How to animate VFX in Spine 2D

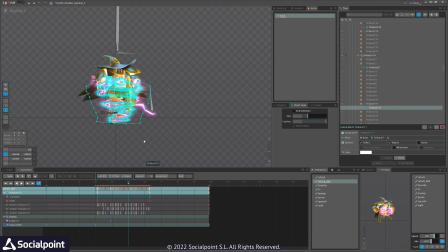And we have the same sequence that we had previously on the staff for Torvax. This is deformed to cover his whole body. We have two of them to show some rich animation, and that is same on the head as well.
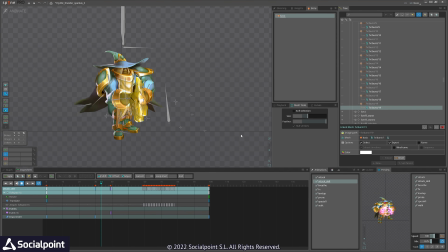You can see it. It is deformed. Let's see what we have on special animation.
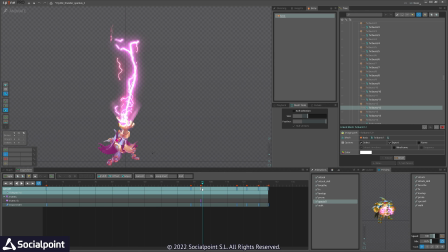It charges some animation and boom, shots. This is the same
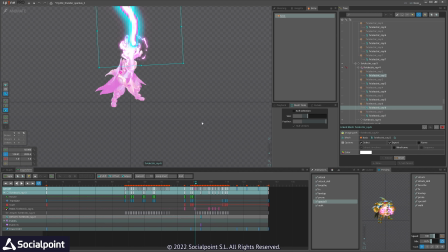charge that appears inside between the hands, and you can see it is super scaled and not high quality.
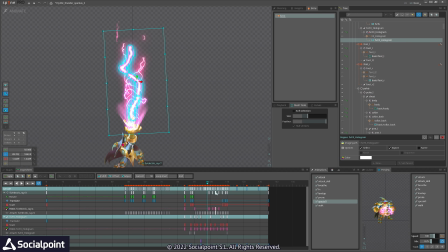And we have some glow here, the cone of glow. We have some other glow here. This is a very small image that appears also on hands here,
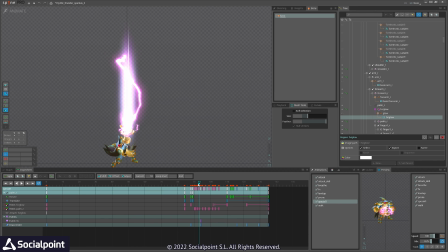but it is scaled along the y-axis to show that some ray.
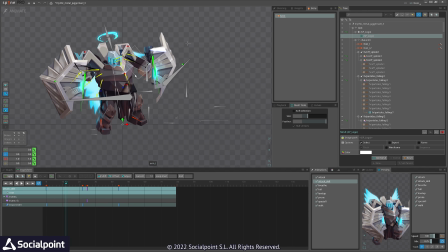We have same technique here.
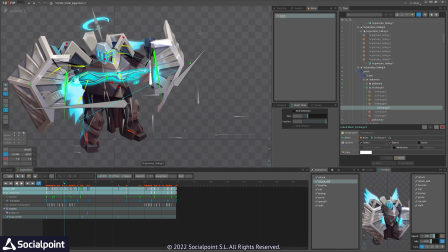It is image sequence that is bound to the shield left and right,
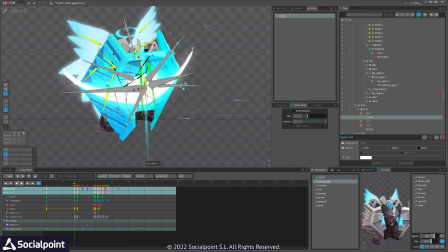and you can see we have some kind of like arc here, but this is nothing new.
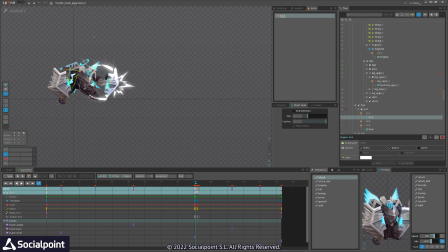This is the same 3-frame as I always use most of the time, especially in attacks.
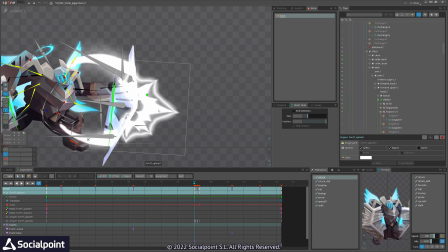So this and this are separate images, and this is that impact.
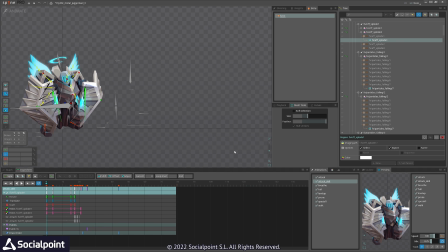So I use them to achieve this arc
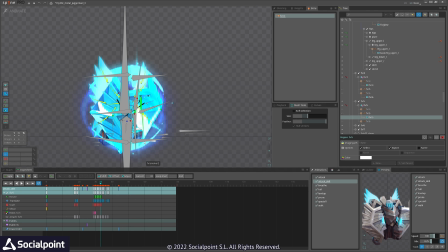And here you can see it opens up. It is the same arc, same image, just on the different portions. So it gives some round shape. And we also see some blurry VFX that actually scales up from this portion.
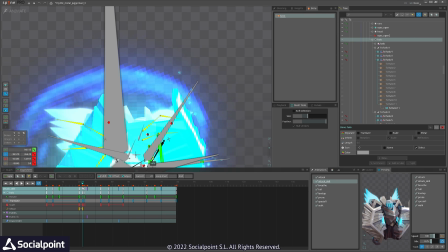So the head, the halo, you can see it goes there.
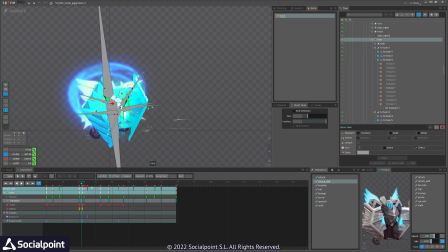And this is scaling on y-axis to get a circular, more round shape. And yeah, there is nothing more. Let's see in special.
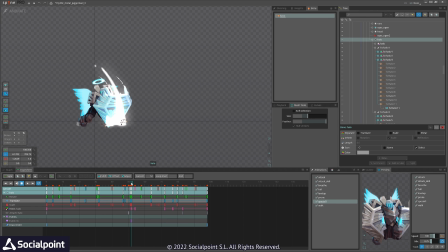You can see I'm again reusing those arc
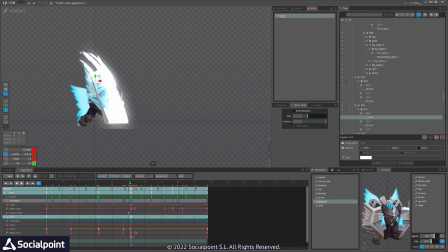sequences, 3 images on the corners of the shield here and the main one.
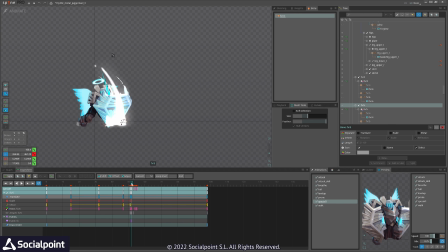After it ends, I am creating another one here and like repetitive to show that it continuously breaks the ground.
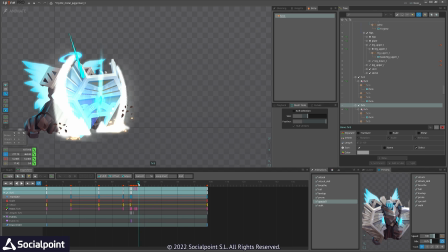And we have rocks here, jumping, nothing important here, just falling.
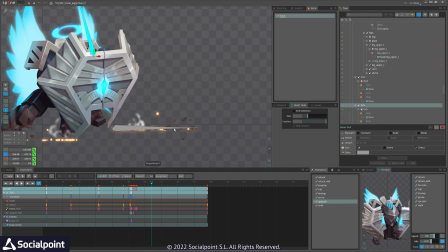I didn't took time to separate them and make separate animations.
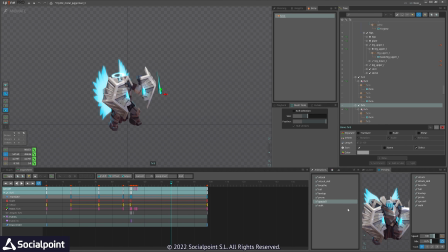And we have smokes, etc. And some effects on the shields.
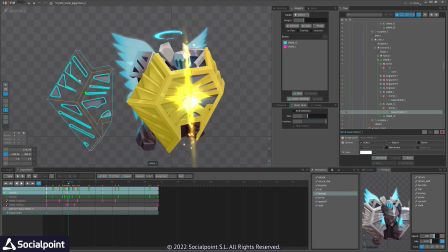So we have this separate layer that I cut in PSD and resized it so it's smaller and it's
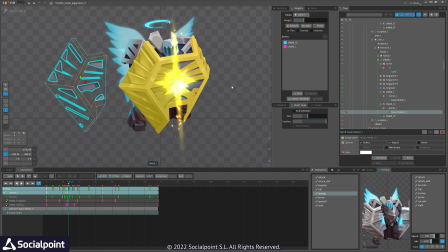resized back to match the original size.
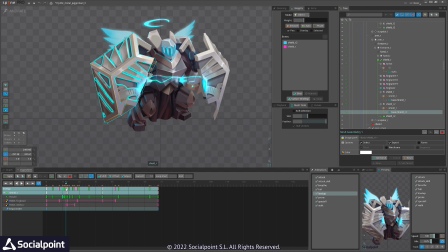This appears in few animations and it disappears quickly.
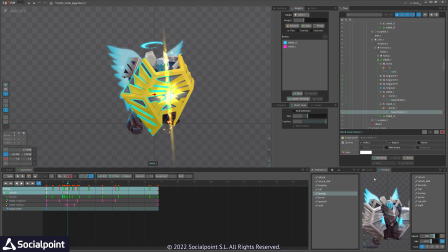So yeah, lower quality is not a problem here. You can see it gives a nice touch of the shield.
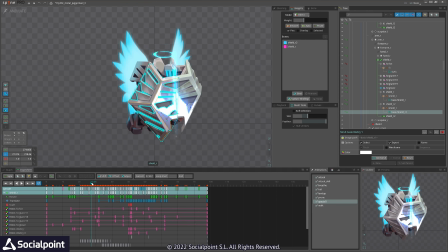And we have another layer in this shield, which would be this glow.
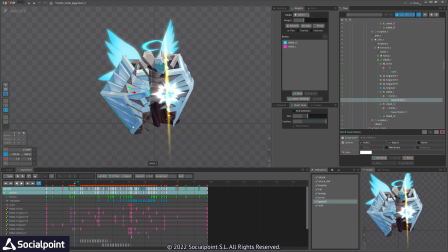Let me see if I can catch it here.
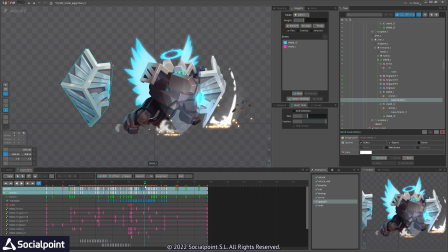Yeah, here's it. So this glow is just a circle, blurry circle I'm using most of the time, this one.
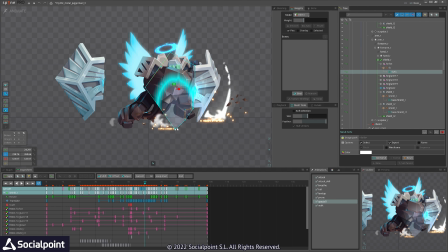It's very small and I just cut it using meshes.